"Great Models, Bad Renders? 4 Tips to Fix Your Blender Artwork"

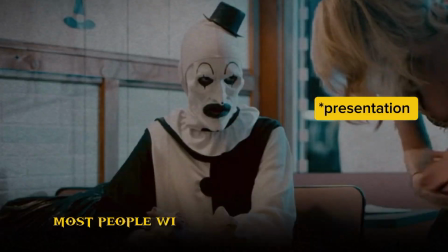0s
When it comes to 3D modeling, most people will only focus on modeling, but lack in presentation skill.
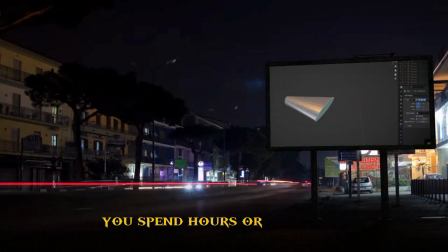6s
You spend hours or even days crafting the perfect model,
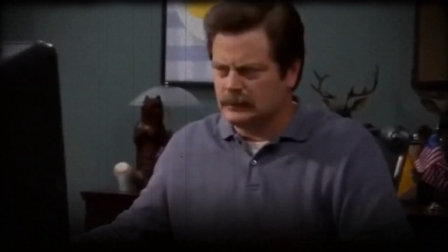10s
but because of your poor rendering, all your effort and dedication goes to trash.
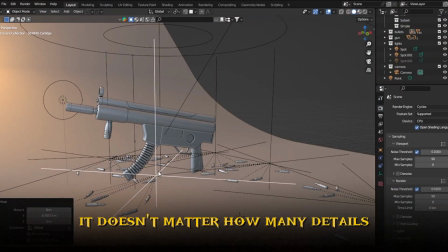16s
Think about it. It does not matter how many details and hard work you put into your mesh.
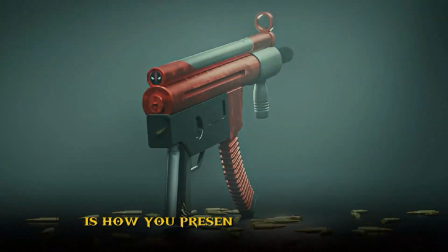20s
What makes it look professional is how you present your artwork. Then why shouldn't you upgrade this skill?
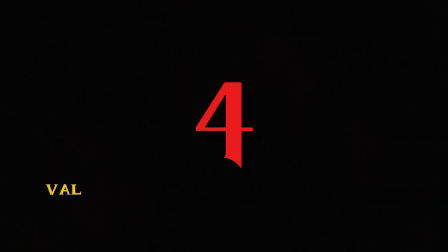26s
That is why I'm going to teach you 4 valuable presentation techniques that will skyrocket your artwork.
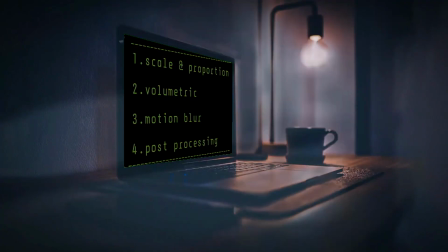32s
Stick to the end because the last tip might be the game changer. Tip number 1.
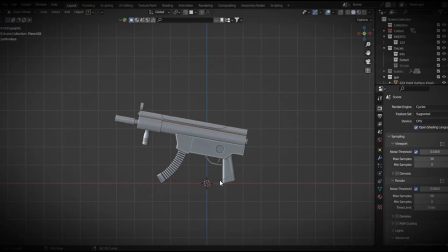37s
Scaling and proportion. When modeling a real-world objects, understanding proportion is crucial.
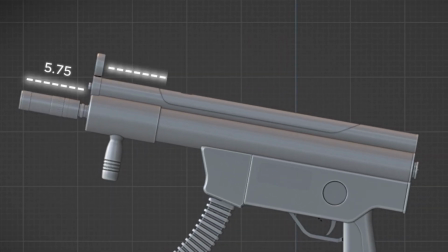43s
Otherwise, your model can look unnatural or unrealistic. Let me illustrate this with an example.
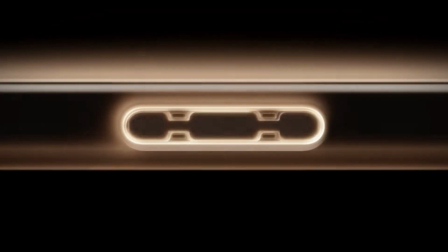48s
Imagine modeling an iPhone. To get it right, you need to know the exact dimension of the frame, lens, and other details.
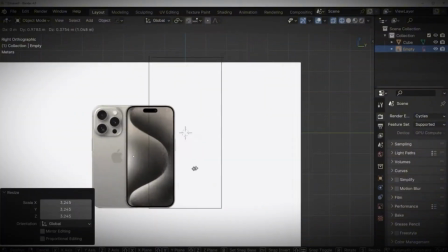54s
That is why many great artists use reference image to get the base shape and proportion correct.
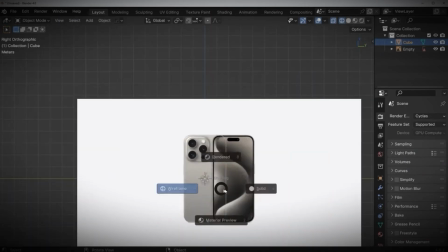59s
But what if you are modeling something that's sci-fi or entirely fictional? In that case, you can use a clever technique to fake the proportion.
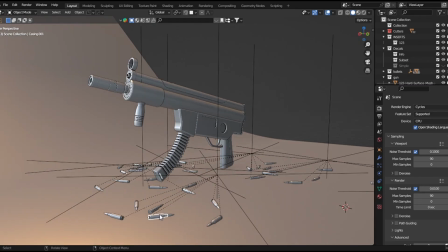66s
By placing an object next to your model, you can define its size and scale. This could be a human, a screw, bullet, or even a car.
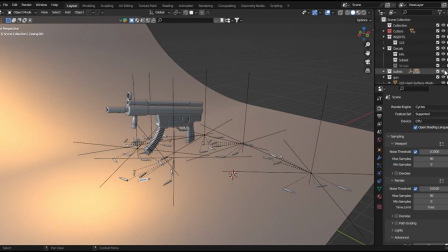74s
Many artists, including myself, use this technique to achieve realism in their artwork.
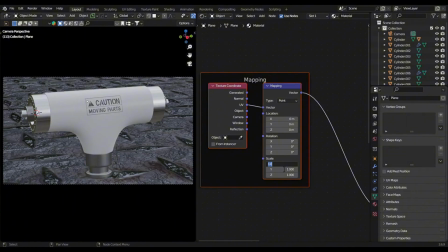78s
Some artists also use texture to achieve this effect. For example, adding patterns or texture material to the floor and adjusting the tile size can help creating a sense of scale.
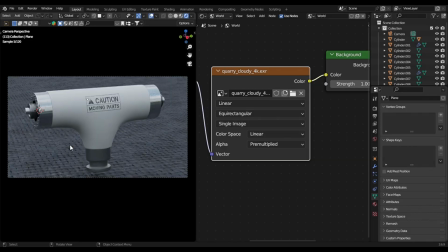88s
And this is the first method to improve your artwork. Let's move on to the next step, volumetric.
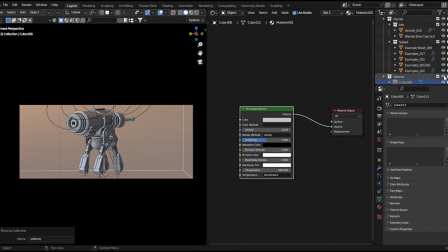94s
Volumetric and light are a match made in heaven in Blender. When you combine light with volume, your scene instantly takes on a cinematic quality.
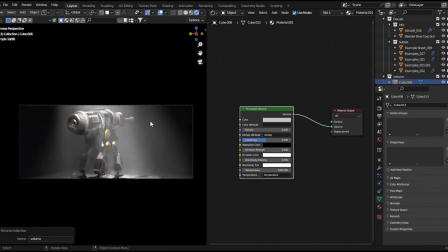102s
This is a secret that only few artists use it to their advantage. While Blender's lighting is great on its own, I believe it's even better when paired with volume. Adding a touch of fogginess and make lights visible creates a more natural and captivating atmosphere.
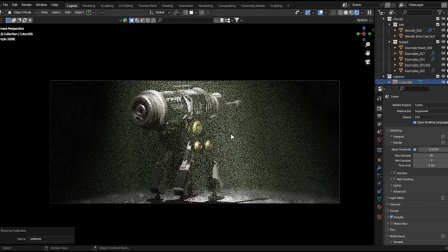117s
There are several ways to add volume to a scene, but I'll show you the most common method.
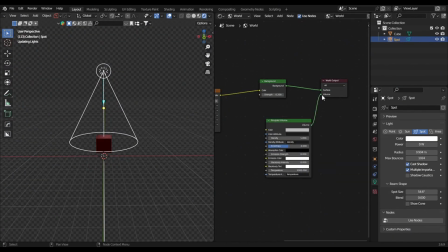122s
Method number 1. Infinity volume. To add volume to your entire scene, you can use an infinity volume technique.
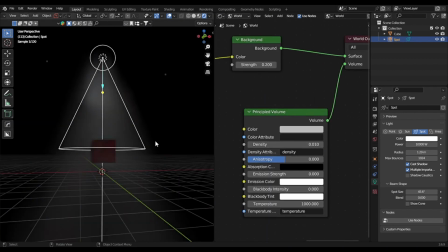129s
Simply connect the principal volume node to the output volume in the world property.
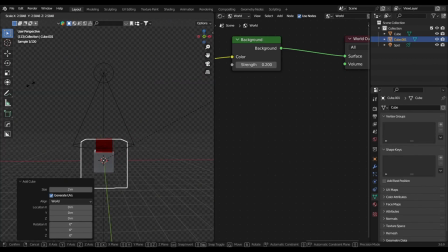135s
Method 2. Localized volume. If you prefer to add a volume to a specific area,
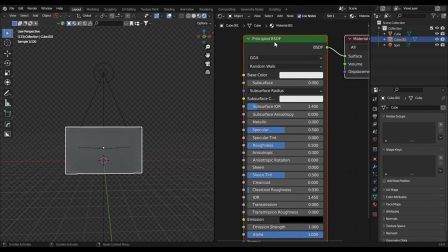141s
you could use a cube and change its texture to principal volume, then adjust the strength to your liking.
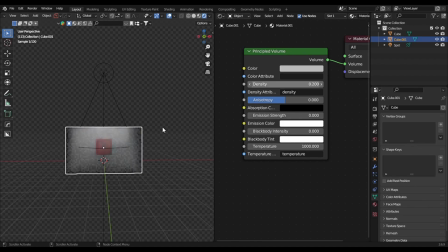148s
Remember, 9 out of 10 times, light works better in scene with volumetric effect. Try it out and see the difference for yourself. Tip number 3. Cinematic camera tricks.
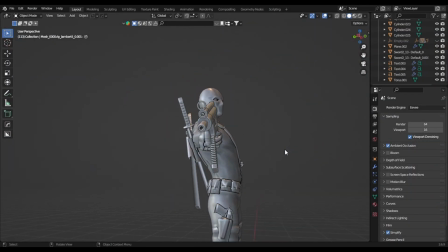160s
We all know how to add camera to our scene in Blender. You can either use machine tool by pressing the page down key and select smart cam view, or add a camera to your viewport, set the angle and hit the align view to active camera.
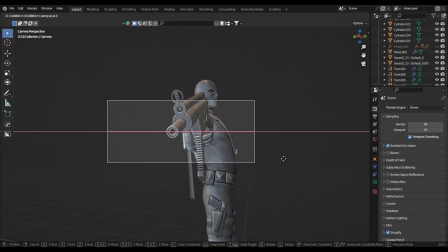172s
So, these are all the basic stuff we know, right? But to take your camera view to the next level and make it cinematic, here what you need to do. First, increase the focal length to 85 to 90mm.
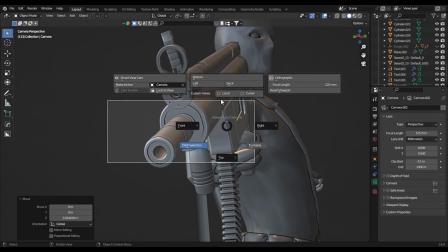185s
Values below 50mm are not ideal, and 30 to 35 is better suited for wide angle shot.
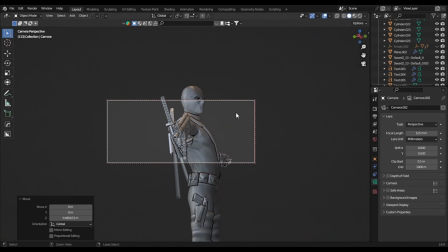192s
I recommended using a focal length above 85mm. Next, add some motion blur to the elements except your model. To do this, select your camera, enable depth of field, and set the target to your object. Then slightly reduce this value for a more effective result.
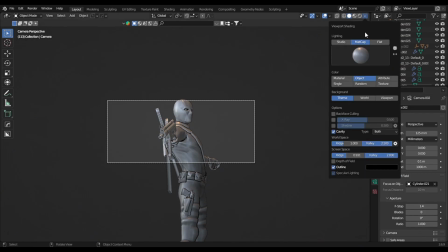208s
To view the changes in the viewport, enable depth of field by clicking on this little arrow and check this box.
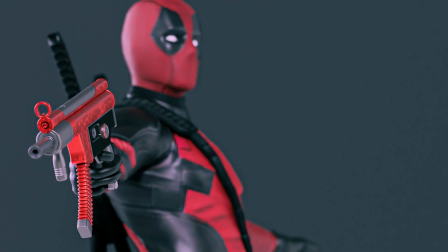214s
You will see a drastic improvement in your camera view. There are many more tips I could share on this topic, but I'll save them for an upcoming videos. Let's move on to the final tip, the power of post-processing.
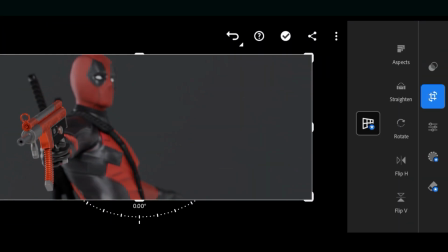226s
Post-processing is often the secret ingredient that takes your artwork from great to amazing.
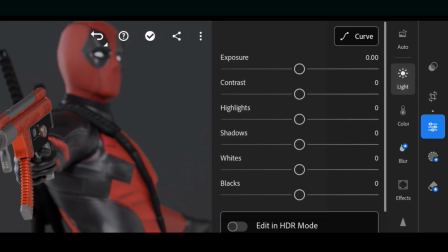231s
However, most people aren't even aware of this crucial step, and that's what sets the artwork apart from truly exceptional piece.
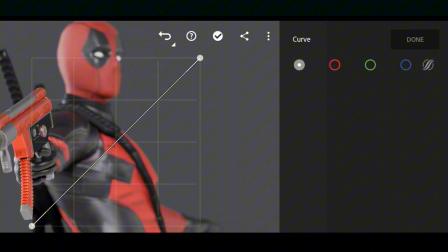238s
So, what is post-processing? Simply put,
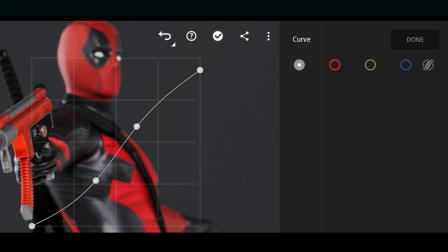241s
it's the editing phase where you refine the color gradient and add text or labels and make basic adjustments like contrast, exposure.